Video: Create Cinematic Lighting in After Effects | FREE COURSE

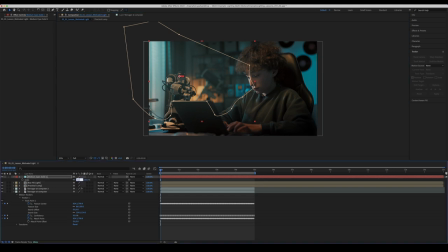We go. Let's just scale that up a little bit just so we don't run into any trouble. And I'm pretty happy. Let's play it through.
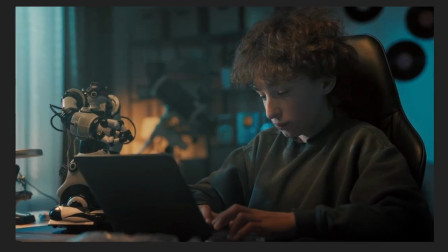So this is how you can analyze the scene that you're working with. Then you can add things and accentuate lights that are already there. But let's move on to another shot that's very different where you don't have any obvious light sources. And we'll look at how we can kind of create some more drama, create that kind of cinematic feel that we're trying to achieve in this course.
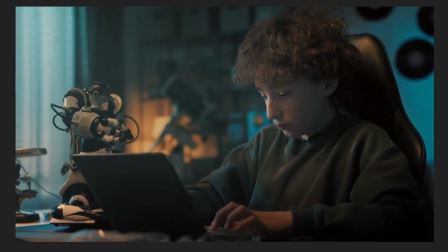Again, with very basic tools in After Effects. Now, this is a well-shot piece of footage.
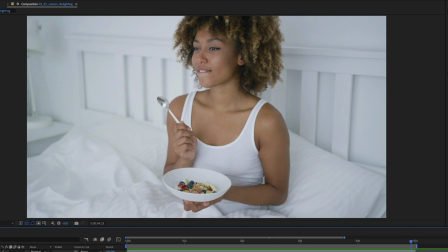It's nicely exposed, it's well color balanced. But again, we're dealing with our old nemesis here. Basically just white walls, white bedspread, white lamp, white bowl, white top.
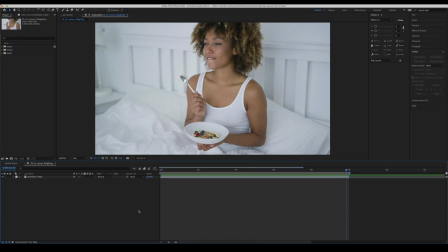Everything is white and bland, and there's not much character to it in terms of the shape of the light. It's just kind of soft light on the wall and then on our subject, which soft lighting looks nice, but when it's soft lit on a white surface, there's not much to it.
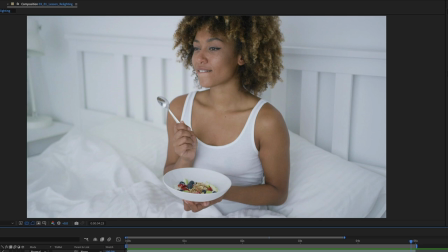So we're gonna quickly look at how we can really rapidly change the shape of this light within After Effects, just using solids and masks, and not even diving into anything like the 3D lights or any other presets or effects or anything like that that After Effects has to offer.
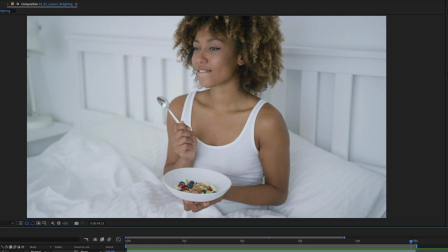We're going simple right now. So the first thing we wanna do is we wanna just create some shape to the light already in the room. Now we can see that there is a little bit of shadow behind her here, and there's a little bit of shadow on this side as well. And we've already kind of got a little bit of, directional light happening in the center of this shot.
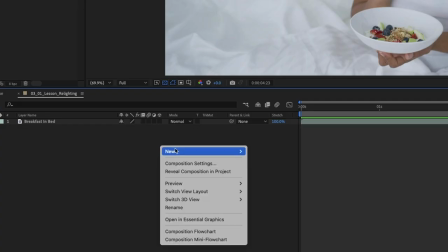So let's just accentuate that. First of all, I'm just going to right click down here, new solid, and I'm going to create a black solid.
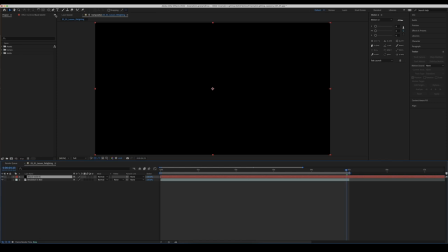It's going to be the exact same size as my frame here. Now I'm just going to grab my pen tool and I'm just remembering where things were before.
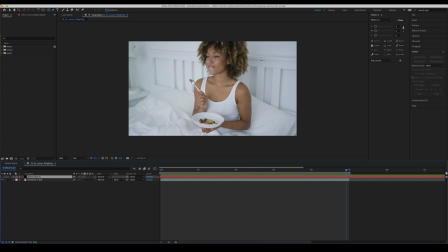So this section here, I want to make a strip of light.
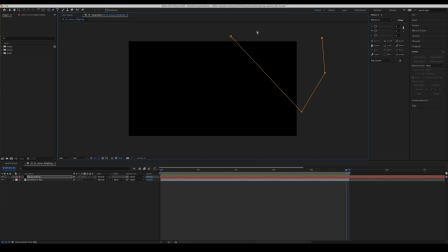I'm just going to create a little mask around my solid here, and then we'll refine that now.
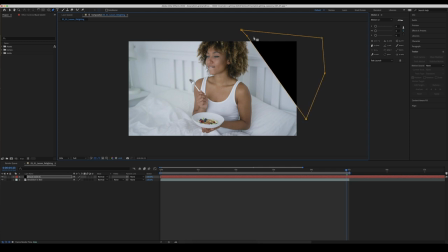So that we can kind of get that a little bit better. So we'll pull that down to around about here and just trying to get a bit of a strip of light coming through. We don't really want to hit her hair too much because she's well lit, and we'll come down to around about here. All right, that works for me.
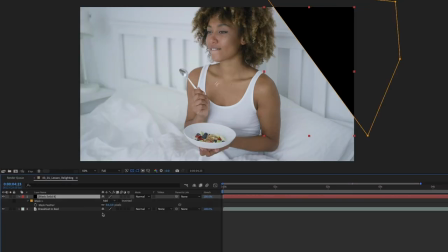So clicking on our black solid layer there, hitting F on my keyboard to bring up the feathering properties, and I'm just going to feather that out about that much. That looks pretty good to me. I'm now hitting T on my keyboard and I'm bringing the opacity down, and I'm going to bring it down to, what's that, around about 30.
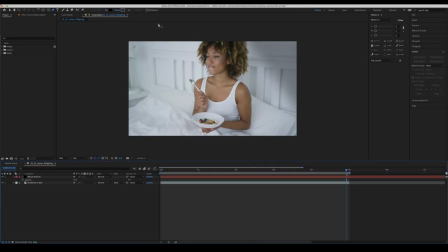That looks pretty good to me. Now I'm going to do the exact same thing again, and we're going to create that strip of light on this side and accentuate that just a little bit further. Right clicking, new solid, and we're going to do a black solid again. And again, we are going to create a mask on this.
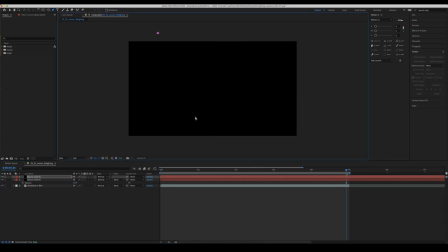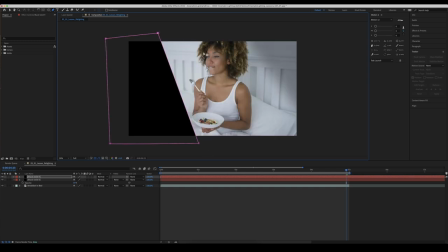So I've actually done a pretty good job of that. I'll just tidy it up slightly, and we'll kind of get that angle similar to how it was over on this side.
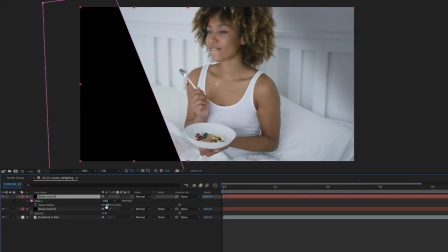That works for me. Again, hitting F on our keyboard, bringing up our feathering,
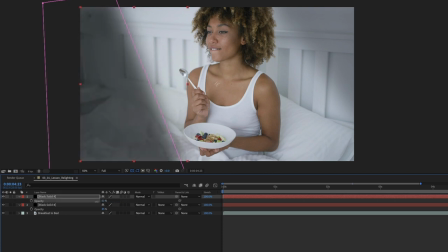and then hitting T on our keyboard, bringing it down to around 30% or so, whatever looks good.
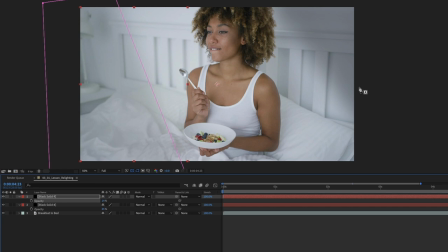That works better there. There was naturally a bit more shadow happening on this side of the wall, so we'll make this one slightly lighter. I'm gonna bring it to 20, and we'll make this one 30. Now, clicking off that, we'll see what it's looking like.
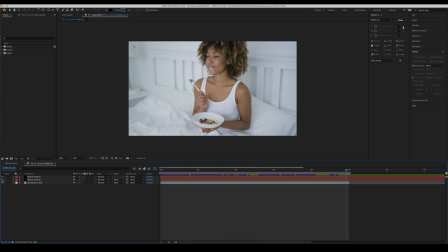Let's turn these off at the same time. So that's back to our original, and then on. You can see there, we've just added a bit more of a strip of directional light. Now, the last thing I wanna do to just sell this a little bit further is create a vignette just to tie it all together.
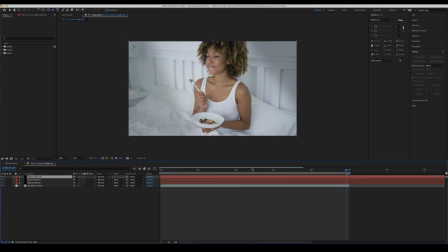So right clicking, new, solid, black solid. And I'm going up, instead of my pen tool, I'm grabbing the ellipse tool here. You can do a rounded tool, rectangle tool. I'm grabbing the ellipse tool, and I'm just going to drag an ellipse across screen as so.
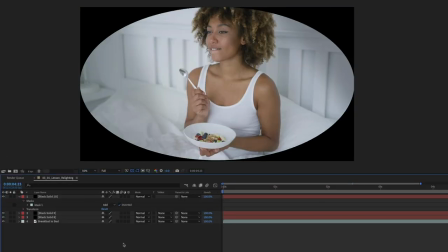I'm going to go inverted, and I'm again hitting our feathering tool,
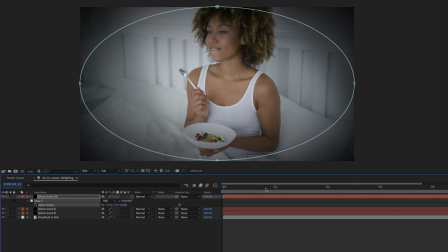bringing that feathered all the way out like so, and going to our opacity and bringing that down.
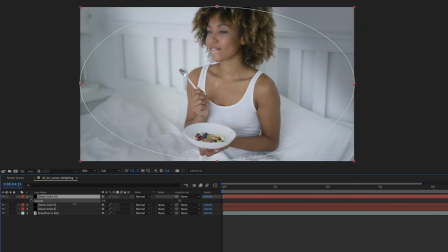Now I'm just going to balance this out and see how it feels.